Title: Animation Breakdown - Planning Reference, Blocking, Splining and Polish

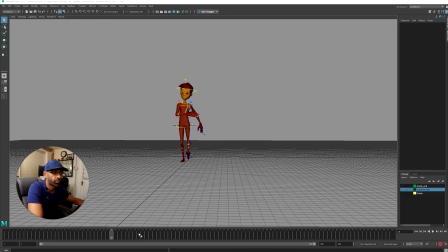3:46 subtle like like that and i'm trying to get it there and i'm looking at clear silhouette poses i mean there's a the guitar is hidden there's a guitar there as well just for timing but i've hidden up both of those just to make it a bit more clearer for me
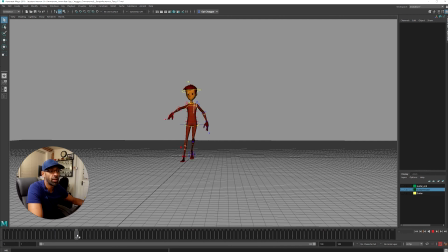4:04 but i want you to just get the timing right and also the hips make sure they're doing the right thing make sure the pose is all clear here so here you can see i'm trying to get a nice pose
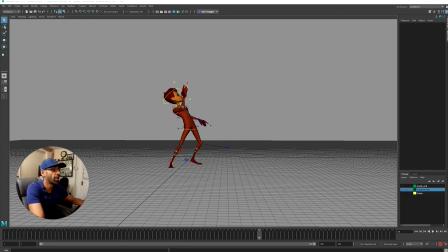4:20 line of action which eventually as i start blocking i end up refining it a bit more and as he comes down he's in a cool pose with the guitar so he's got his cool little pose
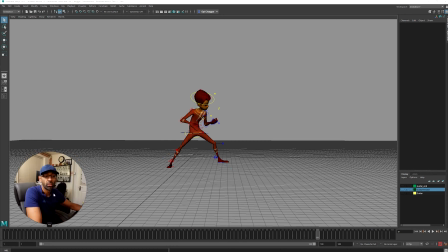4:37 and he's ready to strum or do whatever he wants to do so what we'll do we'll move on to the next uh file that i got i'll show you that
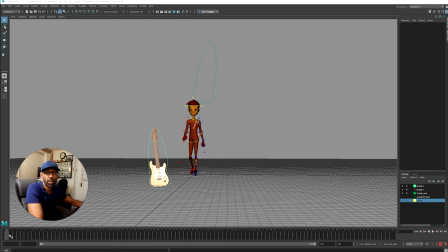4:45 i'm starting to refine and spline the action so if you look here it's already like smoothing out and then i'm just checking the tracks of the arcs and what have you on the hips and just the guitar check and see that how that is how did that how that feels
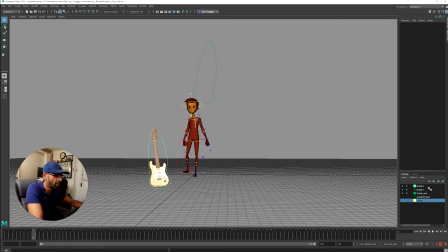5:05 what i did with a guitar is i couldn't constrain it so i've created a few guitars here i was having troubles with the constraints and then i just basically what i do is as he touches it there's duplicate guitar so that turns off that comes on that's constrained on his hands then
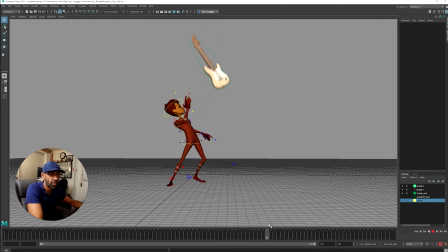5:22 over from here it comes off then another guitar is it and then it's constrained again and then another one appears there so you get that little cushion so this is where i start to refine a bit more and i'm just what i'm doing here
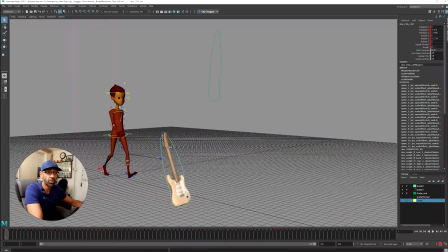5:40 is i'm looking at the hips like i said same stuff you know i say the same stuff all the time you know the
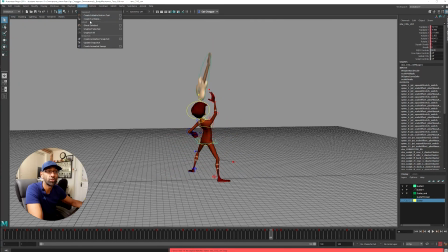5:49 hip so if you go to animation visualization you
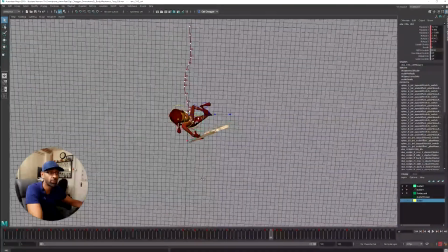5:55 can see the hips there you know the path is following it's following a nice path because the weight shift is this way first and that way and I make sure in the
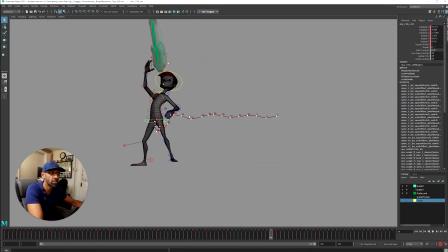6:04 side view that it's nice it's coming on nicely and when he lands
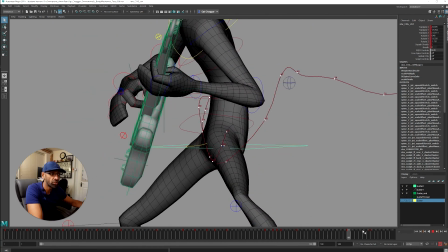6:09 when he lands he's got that nice cushion that's because I have to make sure
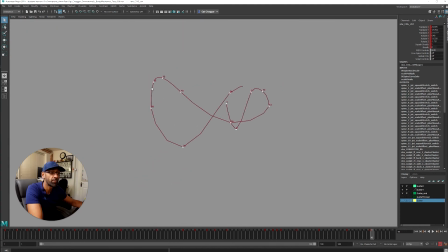6:15 it's a nice cushion because this it goes up up
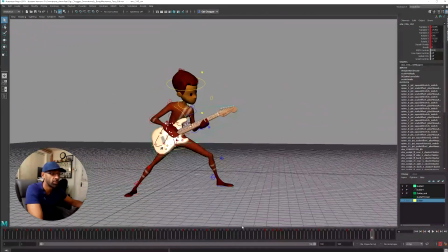6:20 here and then settles down i'll show you in the side reaction this might be better in this way so
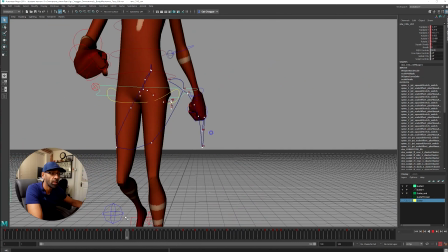6:27 if you see here so he comes down here and
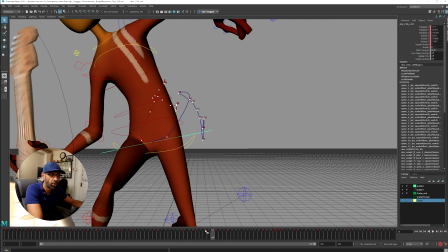6:31 it's following as he picks up the guitar just following a nice arc going up and
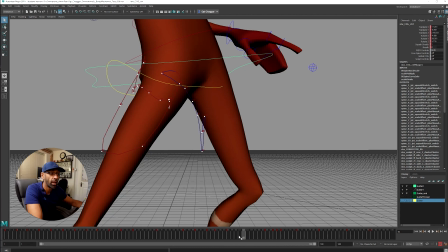6:37 then it follows There's a nice arc here and then when it holds and it comes down,
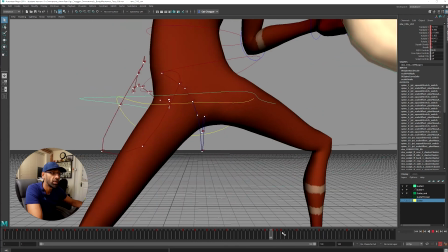6:44 it could even smooth it out a bit here. But then it comes down abruptly up here and then it's settled.
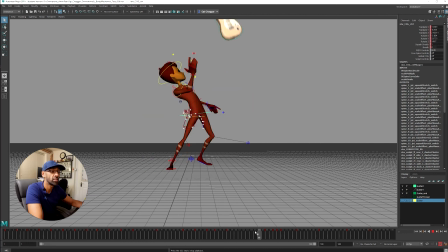6:52 That's what's causing the nice cushion. It's that, the bouncing ball on the hips as I always say.
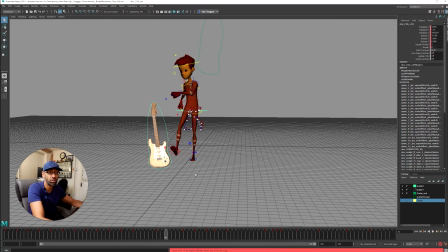6:58 I'll always keep referring to this because this is the absolute fundamental of the animation. if you're not getting those hips right in the right place then everything else
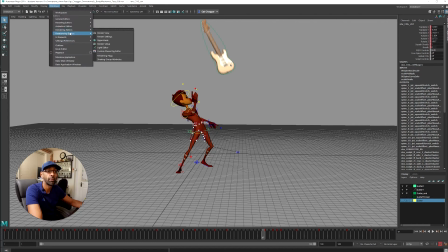7:07 is going to get messed up a perfect example of that if i could show you quickly so say for example if i delete the motion
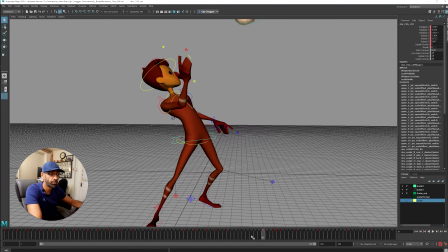7:16 trail here and i've got his hip selected so if you look at his hips say if i
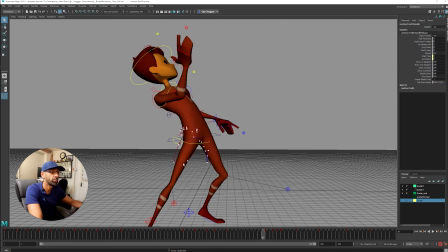7:24 actually actually matter of fact you know what let's put the motion trail back be easier to see like
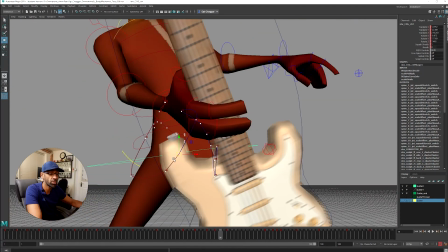7:29 this see if this if this wasn't all clear if this was like this
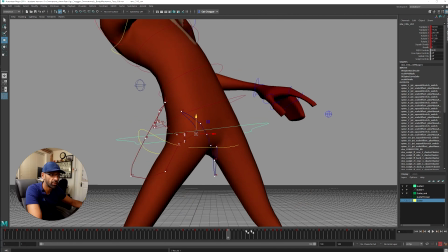7:36 and then like that just
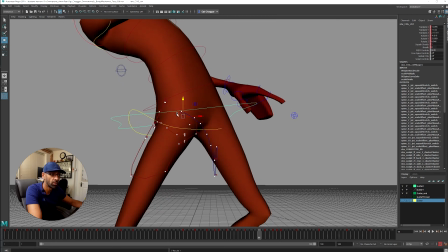7:42 random look
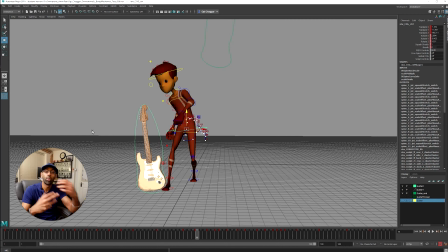7:52 at that look look look how that looks see this is a very common thing the reason i'm doing it messing it all up is because it's a really common thing when graduates some graduates would come out and do it especially in my days in the university maybe the screws are much much more
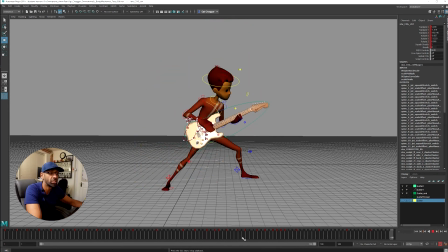8:06 better now but if you look at the hips now there you see how jittery that is the jitteriness is what's making it all unsmooth so when you create those nice when you think of the hips as nice arcs following the action then your whole animation will look if you just clean the hips
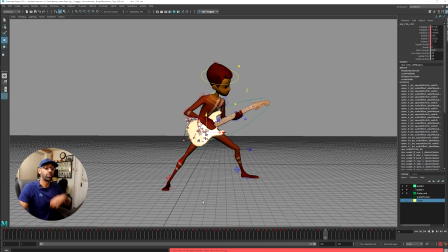8:25 up it will look a bit organic and smoother then you can start working on from the hips up so then I started working more on the torso right and the head which followed the hips went down very simple the hips went down then the torso follows and then as it comes back up
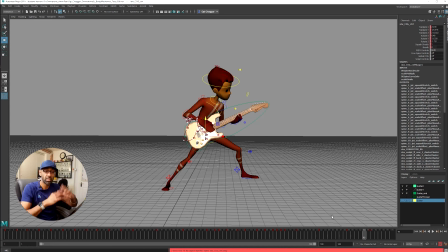8:42 the head follows drags and then comes back same as the juice box the drag exercise we were doing so this was a the phase where I was doing a lot of the splining and getting the curves right making so the arcs are working right in the arms and what have you on the
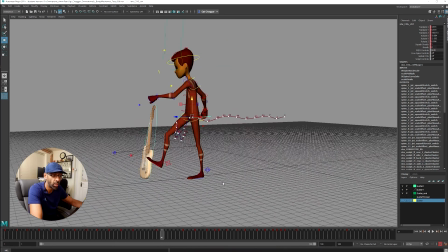8:57 feet as well I would grab these controls and I would go to visualization create edible motion and then check out it
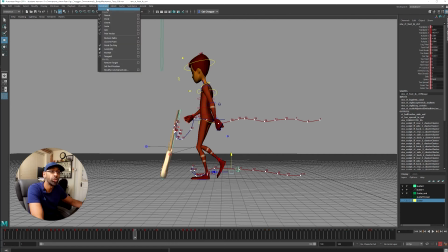9:07 on there and I would do the same for the other one I mean you do this more in towards polishing but I was doing it here as well I was doing it
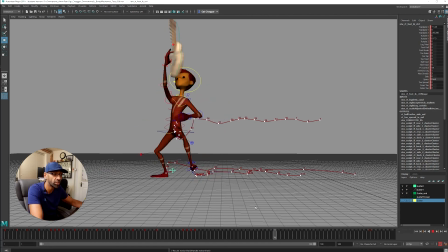9:14 through blocking as well just to get the nice curves
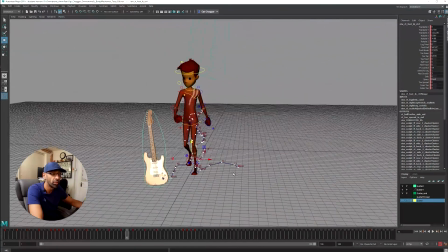9:18 just to make it look a bit more smoother the more you can refine it in blocking the
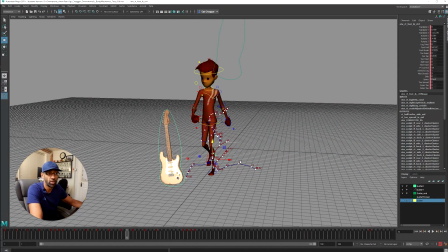9:23 easier it will come will be when you come out of uh blocking to splining then you've got less work to do
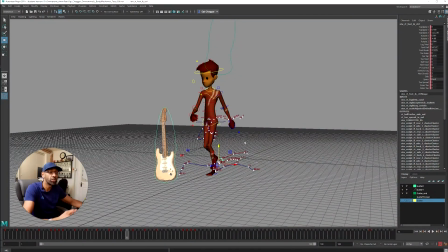9:30 so what we'll do we'll move on to a polishing phase now and i'll show you that one
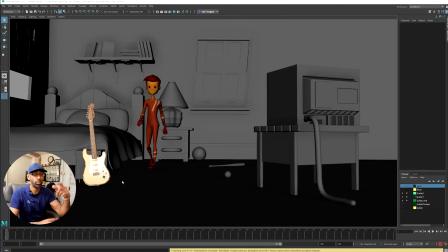9:34 okay guys so this is a set i got and i'll put a link in the description this guy sean he's done a really good set and uh he's got a whole lot of environments that you can use cartoony ones what have you they're brilliant uh so i just made it look like he was in his bedroom but let's have look
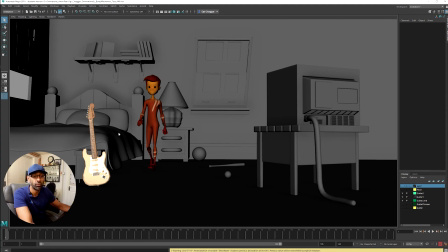9:50 at this so what the other thing i've done with the motion blur let's play it and i'll show you so i added a bit of motion blur there just to make it look a bit more cooler you know motion blur is animators best
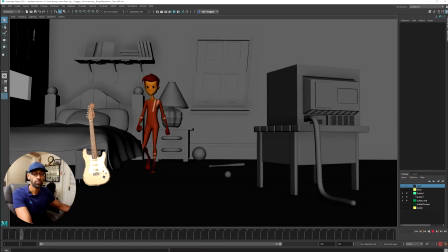10:08 mate right now motion blur is easy just go to render viewport
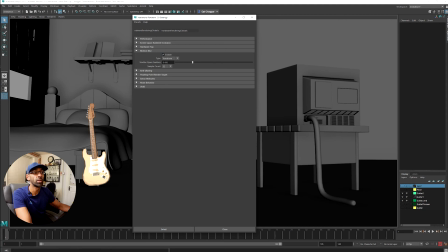10:15 and in viewport you have all these settings just go to motion blur and enable it i've also enabled anti-aliasing smooth all the way to maximum so that the end was smooth so this is a good way of play blasting without rendering to say save time you can put stuff on your shoulder
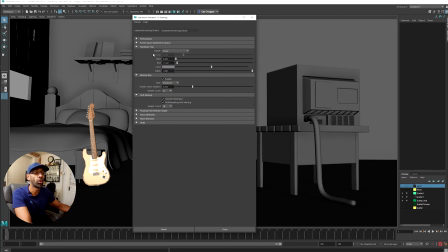10:32 really quickly then uh other stuff is what yeah the fall off linear uh ambient this is this is a
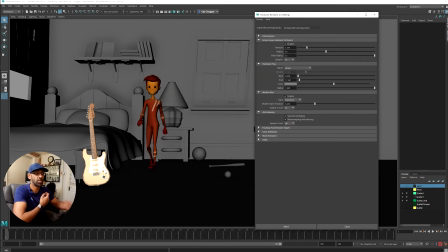10:41 what creates the darkness in the edges inside so if i take this off you see all the darkness is gone now it's come back gone come back and then you can play around with the start and end uh where's it gone all
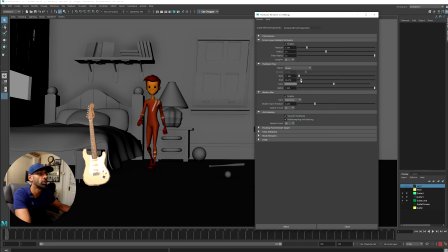11:02 right maybe not with that i think it's the top sorry the top one what am i doing this one so you can play around how dark you want it how light you want it what have you wherever you like radius as well how much of a fall off you want so it's all
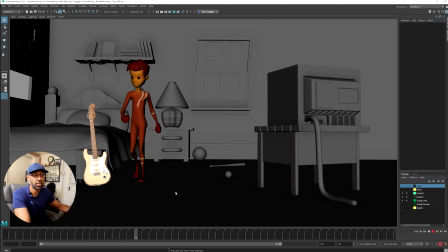11:16 there and here so the diff the difference with this shot is i'm working a bit more on the fingers
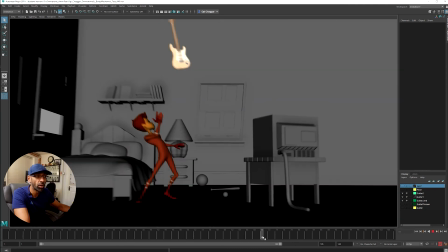11:25 and i'm just pushing it a bit more i'm working on the eyes so if you look now there's some blinks
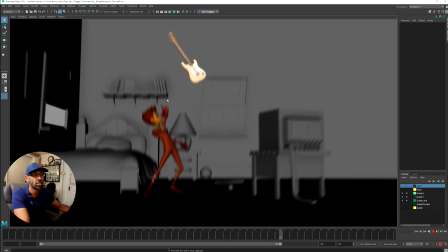11:31 and also if you look at the hair there's movement in the hair so if you look here
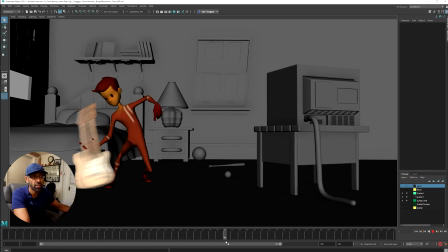11:37 there's movement there on the hair and as the hair comes down there you can see it's